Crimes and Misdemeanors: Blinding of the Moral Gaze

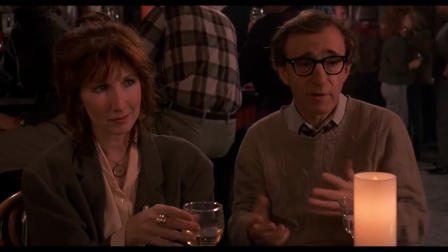4:21 This includes Cliff Stern throughout the film, including at the very end,
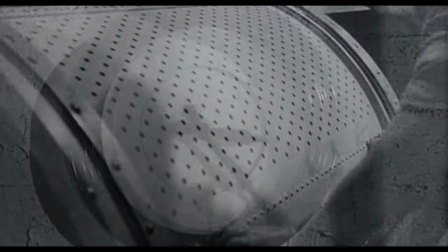4:26 indicating his ultimate destiny to remain dedicated to his beliefs and faithfully serve at the altar of cinema to his personal detriment.
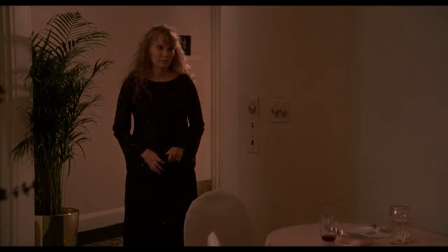4:34 Meanwhile, Hallie, the woman he's been pining for, is seen without glasses at the film's conclusion.
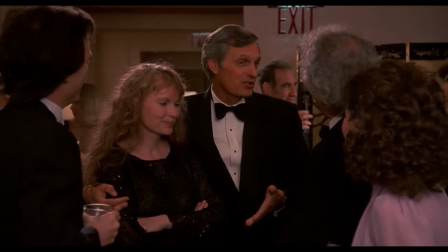4:40 She, now like her fiance Lester, living in pursuit of individual happiness and fulfillment, rather than adherence to a lofty ideal.
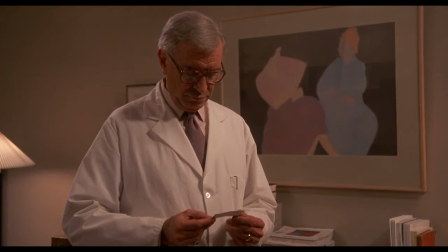4:48 Likewise, we also see glasses worn by Judah at certain instances throughout the film,
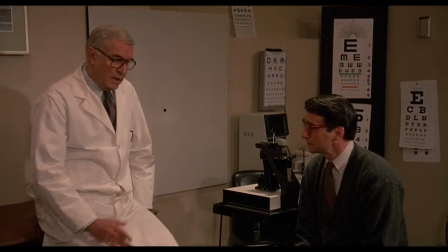4:53 particularly in the scenes in which he is confronting his own notions of morality and attempting to rationalize his sinful actions,
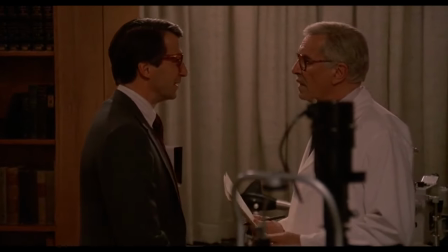5:01 given the re-emergence of his faith.
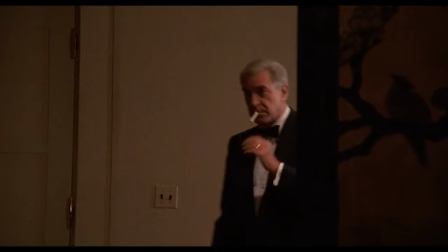5:03 However, at the end of the film, his glasses are absent, indicating his relinquishment of the moral standards of the Abrahamic God,
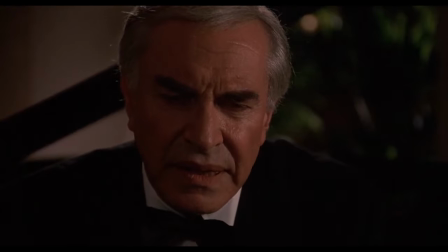5:10 and his acceptance of the ultimate subjectivity of right and wrong, while, on the other hand,
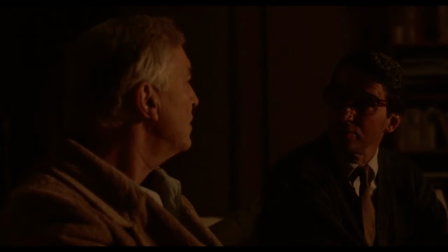5:16 his pastor, who provided him with religious guidance and righteous teachings, is left blind by the film's conclusion.
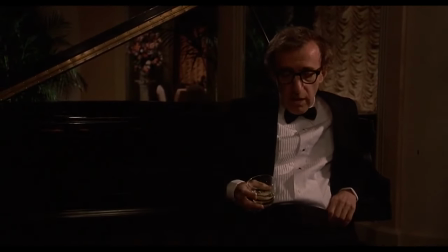5:23 The spiritual and ideological journeys undertaken by both Cliff and Judah not only shape their own destinies,
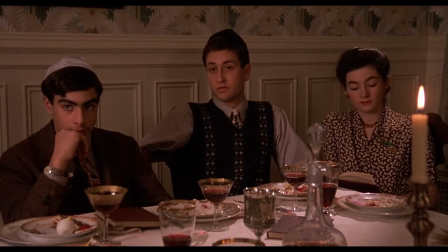5:29 or lack thereof, but also speak to both the past and the future of their respective beliefs.
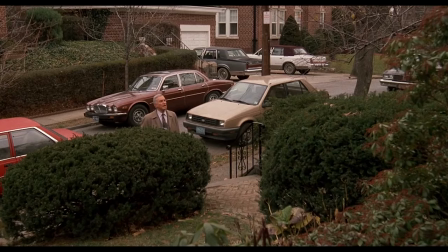5:35 Judah's return to his childhood home in a time of crisis conjures a memory of his father,
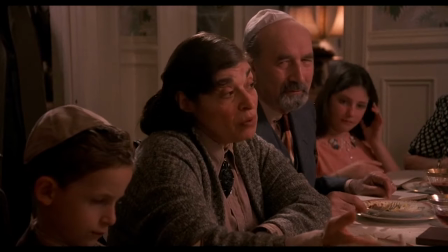5:41 espousing the teachings of God at the dinner table, while his aunt May rebuts them with her more secular and atheistic viewpoints.
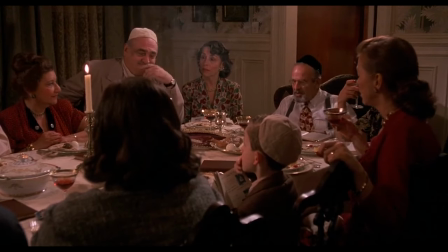5:48 This argument echoes the dilemma taking place in Judah's own mind,
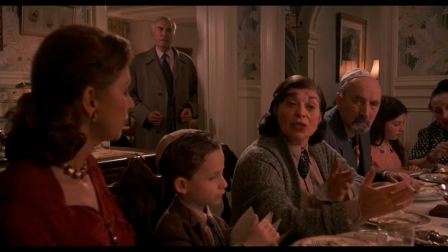5:51 and May's arguments seem to not only foreshadow his ultimate decision to not allow himself to be punished,
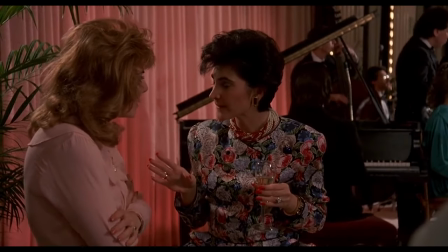5:57 but also alludes to the growing skepticism and moral permissiveness found in a changing cultural and historical context,
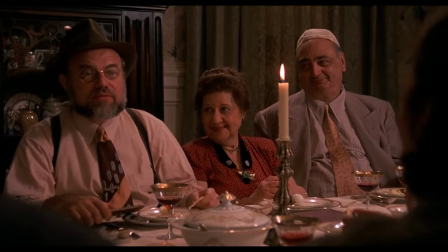6:05 a collective loss of faith which, according to May's outlook, began with the tragedy of the Holocaust.
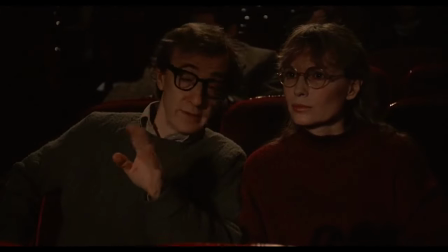6:12 Cliff's space of mediation and moral contemplation seems to be the cinema, where he frequently attends films with both Halley and his younger niece,
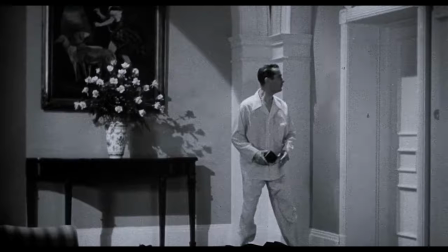6:20 as he attempts to impart his own Hollywood-informed ideals onto his would-be partner and the impressionable youth.
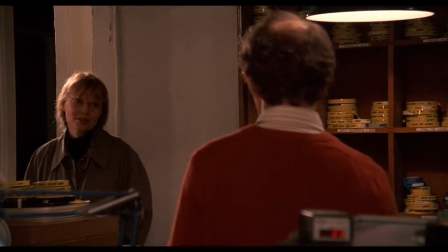6:27 Yet these same values are proven naive, as Halley leaves him for a more successful and charismatic man,
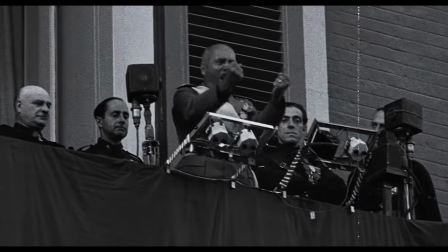6:34 who despite being presented through the filmic lens of Cliff's film, and even of the actual film,
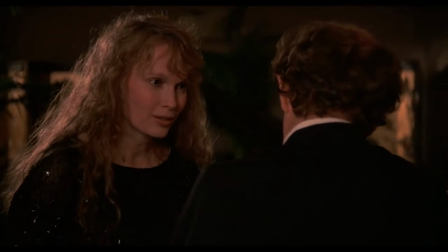6:39 as a villain, is nonetheless touted as apparently being a good man. Thus the film suggests to us that the cinematic gaze may be no more reliable immoralizer than
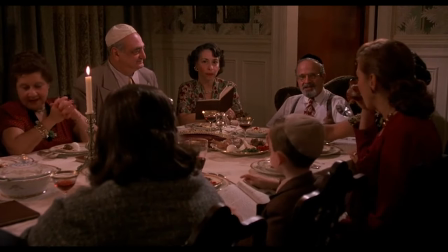6:49 the teachings of a supposedly all-powerful being who still allows unspeakable evils to take place.
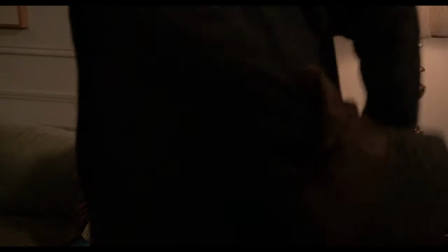6:54 As for Cliff's niece, we find her mother and guardian, desperate to find the love of her life,
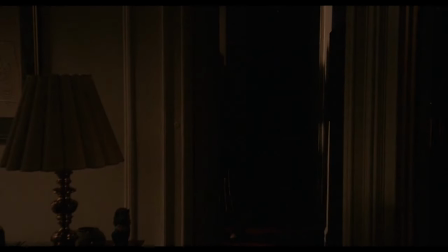6:59 having encountered a stranger at a club who has tied her down and defecated upon her. her Hollywood-inspired
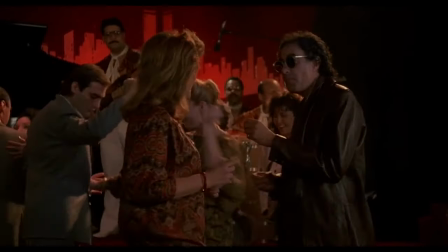7:05 ideals of romance literally shat upon by the unsavory realities of the modern dating world.
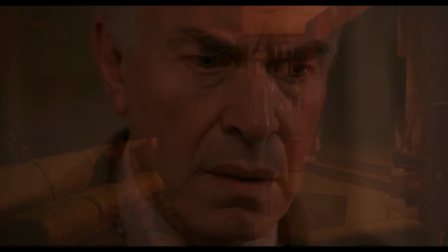7:12 In this way,
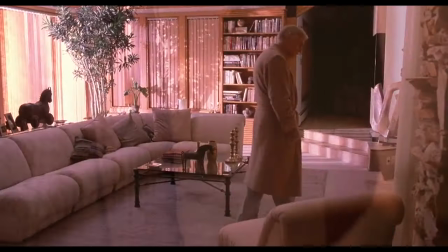7:13 Allen's Crimes and Misdemeanors subverts the expectations of the novel upon which it is loosely based by retaining the titular aspect of crime,
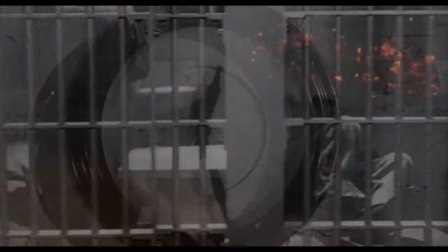7:21 with characters sinning and transgressing in all manner of salacious ways, but in displacing the punishment that they all deserve but never receive.
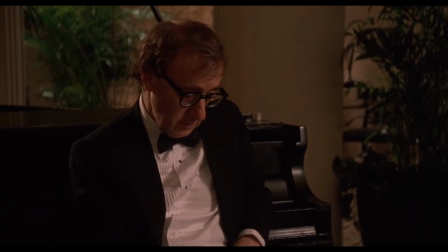7:30 Instead, the wicked are rewarded, the guilty left to languish, and the believer blinded,
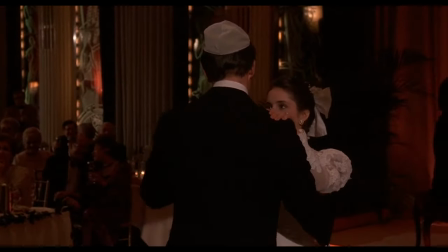7:37 left to wander a treacherous moral landscape, absent any guiding light.